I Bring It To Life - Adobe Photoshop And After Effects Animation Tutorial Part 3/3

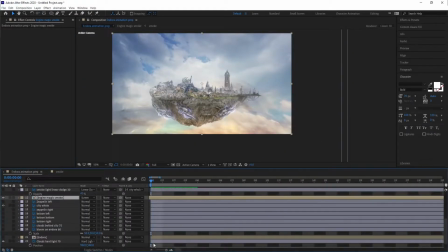I'm sorry for accidentally skipping this part in the recording,
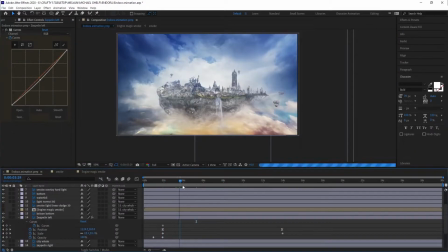but the way I moved the city was just a matter of creating a seemingly random position curve with the matching first and last frames.
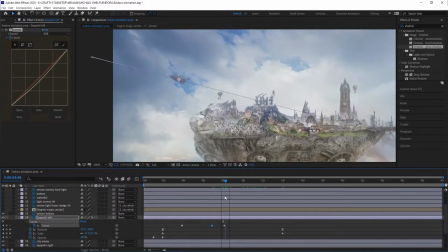The only thing that you need to pay attention to when animating a matching movement is the direction
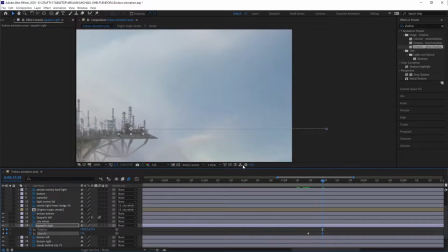that an object is moving in needs to match at the beginning and at the end of the loop.
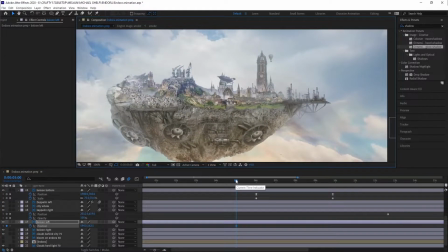The easiest thing to do next was to animate all the balloons and blimps. I just created some simple movements by keyframing the position.
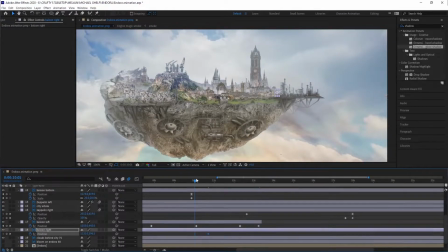I first had the idea to make every layer 3D in order to move the ones that need to fly in and out of the frame in actual Z-space.
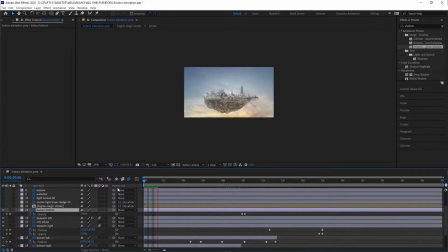But I realized that it wasn't needed because I could do it equally
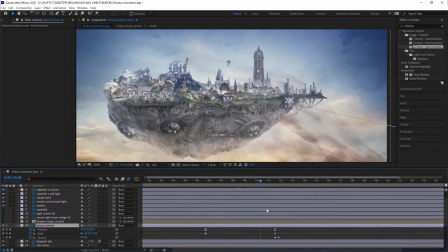efficiently just by using scale for the 2 air vehicles that needed to move that way.
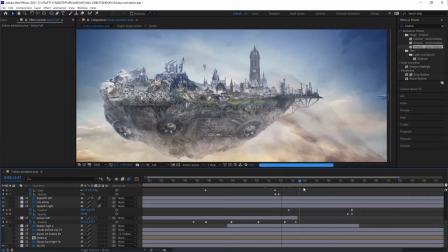That gave me one less axis to worry about. The two vehicles moving through depth
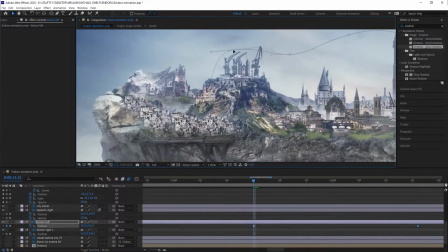just needed some additional effects in order to further enhance the illusion of movement.
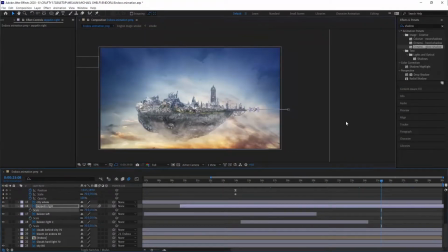So I keyframed curves to match contrast and exposure to the scene.
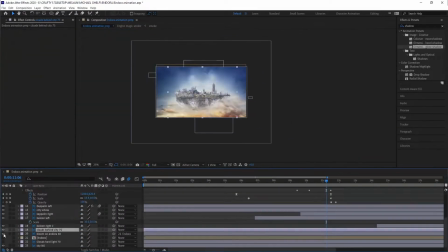And just for some additional interest, I made the balloons going from left to right in the city move in a non-linear fashion.
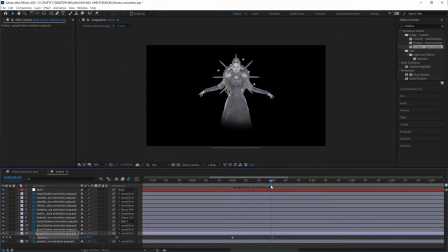It was time to move on to animating the goddess Endora. I pre-comped all the elements of the character into a single composition, for the sake of clarity.
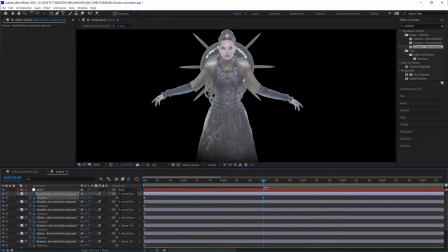For starters, I just moved the pre-comp up and down in 3-second increments and applied easy ease on the keyframes. That created the typical illusion of levitating. I wanted to make the shield and the blades rotate at some point in the animation, in opposite directions from one another,
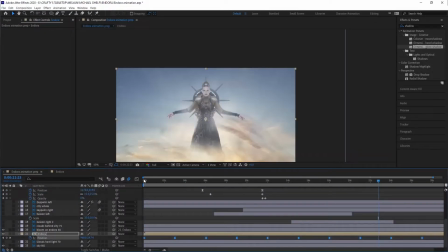so I did that at a 10-second mark or so and moved on to animating the head and the arms.
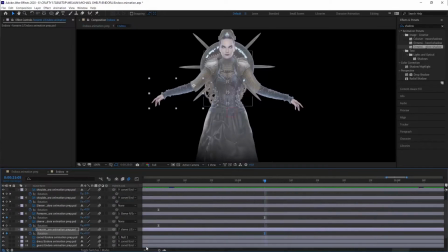I made the head bob up and down and created a rotation in shoulders, shoulder pads and elbows in 3-second increments to match the levitation, and applied easy ease on them.
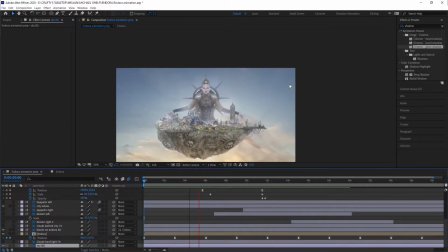To make the movement more organic, I offset the keyframes by 2 or 3 frames so that the movement of the head and the shoulders
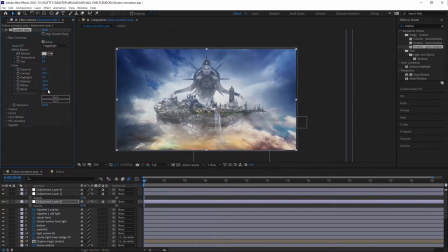is running later than the levitation and the elbows even later than the shoulders.
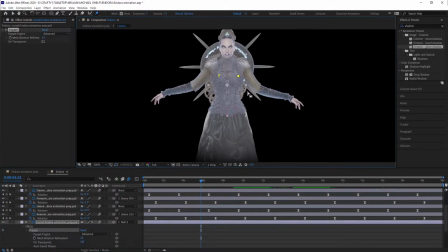I had the idea to use a puppet pin tool to expand and contract her torso to create the illusion of breathing,
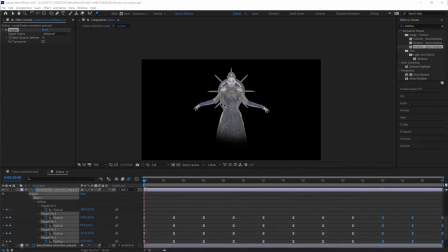but I quickly ditched it since it didn't look quite right and I couldn't mess with it too much because the deadline was approaching.
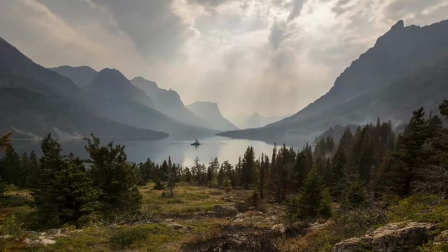It looked promising at that stage, but I realized that the city was moving a bit too much,
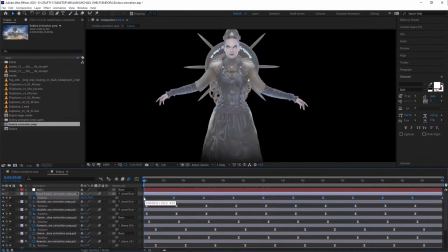so I narrowed the position curve and it was time to move on to creating the waterfall.
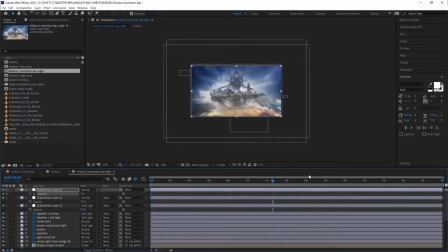To make the waterfall actually fall, I used 2 different still shots of actual waterfalls,
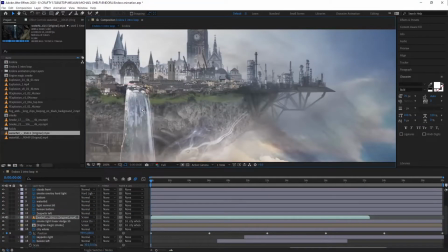masked them out, feathered the masks and used the same trick to make them loop as I did for the smoke composition.
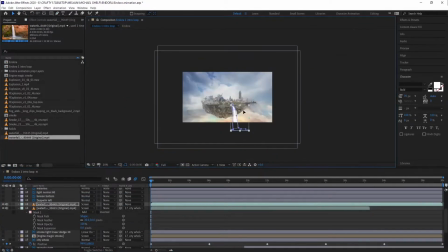In retrospect, I should have used only 1 waterfall video instead of 2.
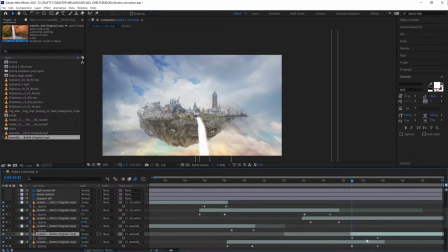It was too late when I realized that the movement of the water was almost invisible in the final render, but it is what it is.
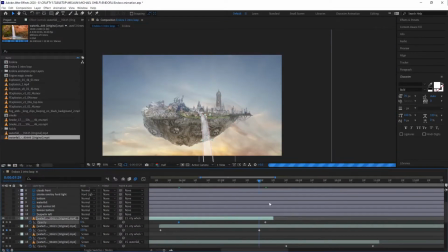We all make mistakes and this one wasn't so obvious, so I'm not too mad about it.
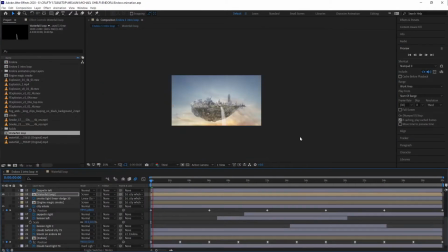The time has finally come to create the loops and transitions.
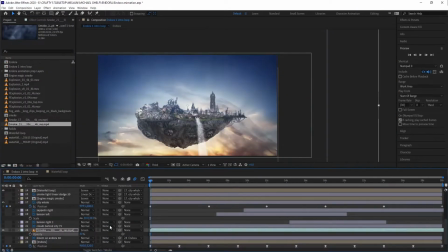I copied the animation 4 times and creating the intro loop was as easy as turning off the Endora composition.
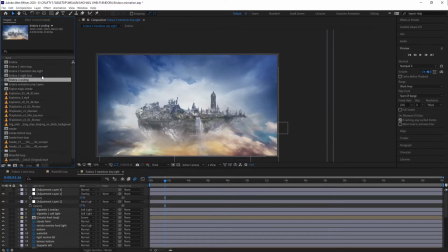Loop 1 done. The transition between day and night, however, was a bit more tricky.
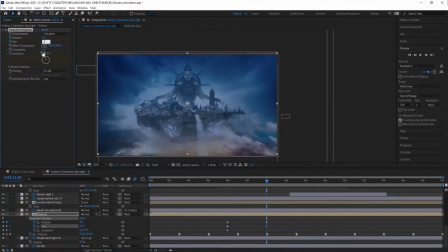Not because the scene was supposed to turn dark when the Endora appears, but because I didn't know how to make her appear. You'll realize that I had multiple ideas, like her appearing from a vortex,
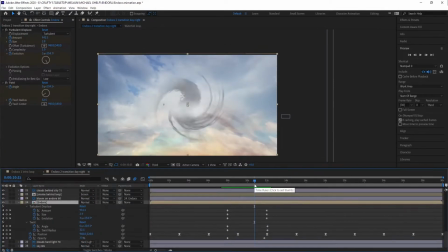but I eventually decided to just go with simple turbulent displacement and good old opacity.
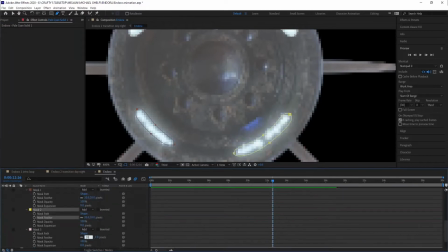I added some extra glow on the shield and the gem in her crown for some additional interest,
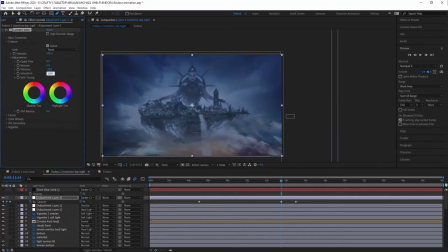and then I played a little more with colors because I wanted for the glow to be more prominent,
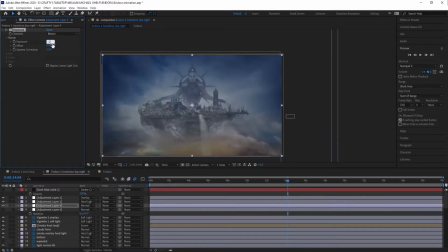but I'm not sure if I succeeded in that endeavor. However, I decided to move on anyway as I was losing too much time already.
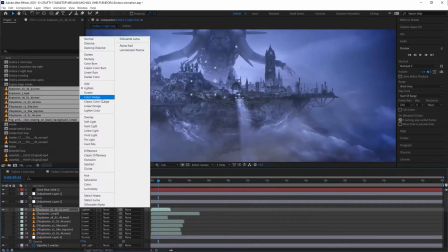For the second loop, the night scene, I downloaded some explosion assets from vdz.com,
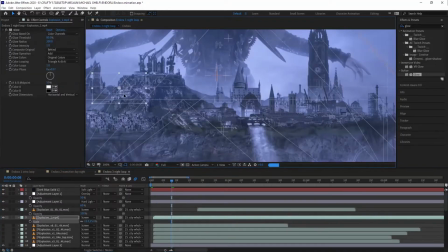and the most tedious part of the whole process began, masking them all out to match the scene.